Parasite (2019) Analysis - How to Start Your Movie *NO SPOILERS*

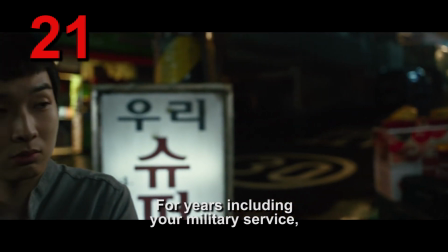(12:18) 네가 군대 가기 전에 2번, 군대 제대하고 2번, 도합 4번의 수능을 봤잖아?
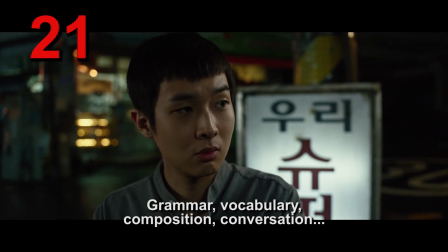(12:25) 문법, 어휘, 작문, 회화.
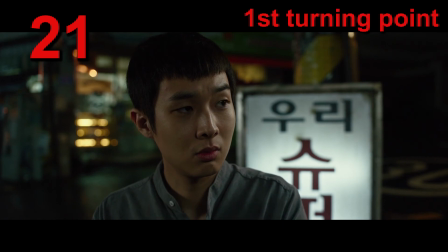(12:27)
And that's the first turning point, where Min goes up a gear in trying to persuade Ki-woo to go for the job.
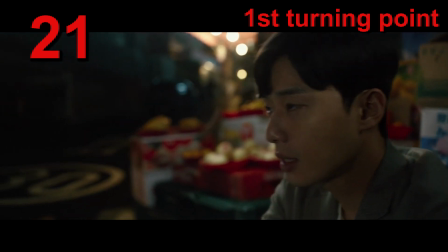(12:37)
And this crucial change in the scene happens during the
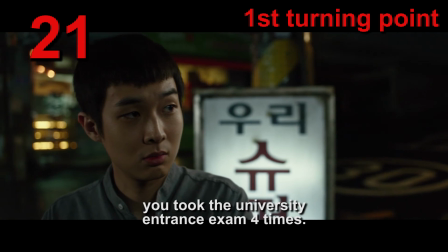(12:41)
only shot where the camera pans and music is added.
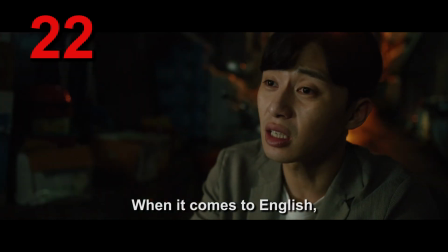(12:46) 문법, 어휘, 작문, 회화. 솔직히 씨발 잉글리시? 네가 10배는 더 잘 가르칠 걸 매일같이 술 처먹는 대학생 씹새끼들보다?
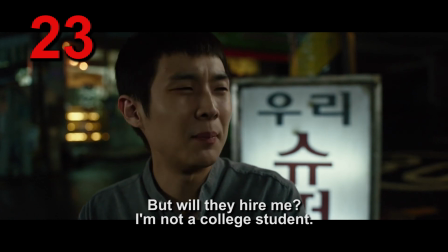(12:56) 그건 그렇긴 하지. 그래. 근데 그 집에서 날 밖에.
Now notice that shots become closer throughout the scene.
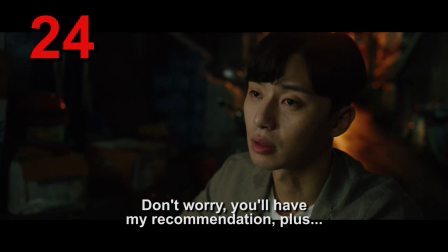(13:04) 괜찮을 거야. 일단 내 소개로 가는 거니까. 그리고 그 집 사모님이 뭐랄까.
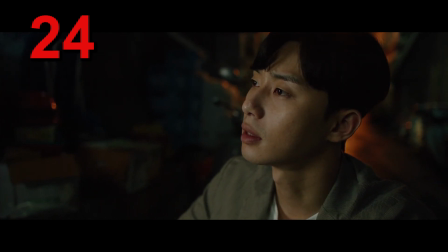(13:12)
Here there's a little track in on Min for emphasis.
영애는 심플.
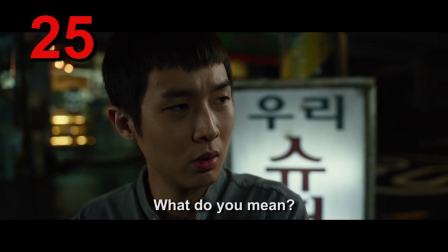(13:17) 심플? 그게 뭔 소리야? 몰라, 아무튼 좋아.
So here's the second turning point where the scene is effectively concluded, where Ki-woo decides to take the job.
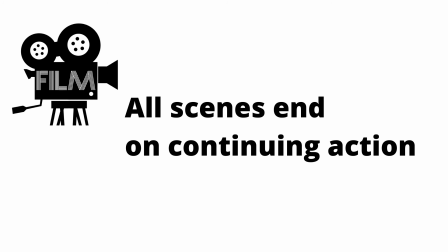(13:30)
But all scenes must end on continuing action.
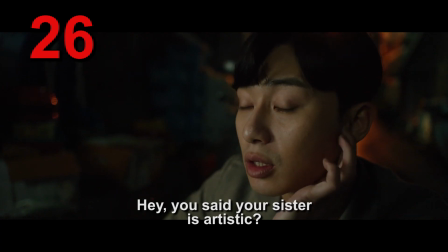(13:34)
And in the case of this scene, there's actually an elision through to the next scene, which shows the smart sister, Ki-jung,
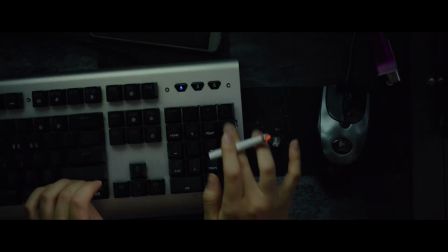(13:42)
working her magic with Photoshop to fake the university qualifications.
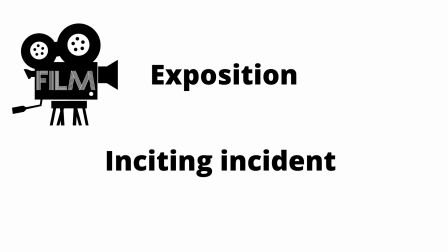(13:50)
So there you have it, the exposition before the inciting incident, carried out by one of the most talented directors working today.
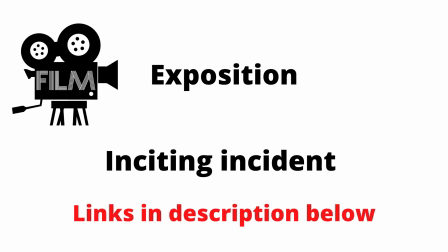(14:00)
If you haven't seen this film, you should definitely catch it. It's very, very entertaining. If you enjoyed this, please watch the other parts of the series and help us with the algorithms. Smash the like button below, make a comment and I promise to answer, subscribe to the channel, and share it to anybody else you think might like it. Thanks very much.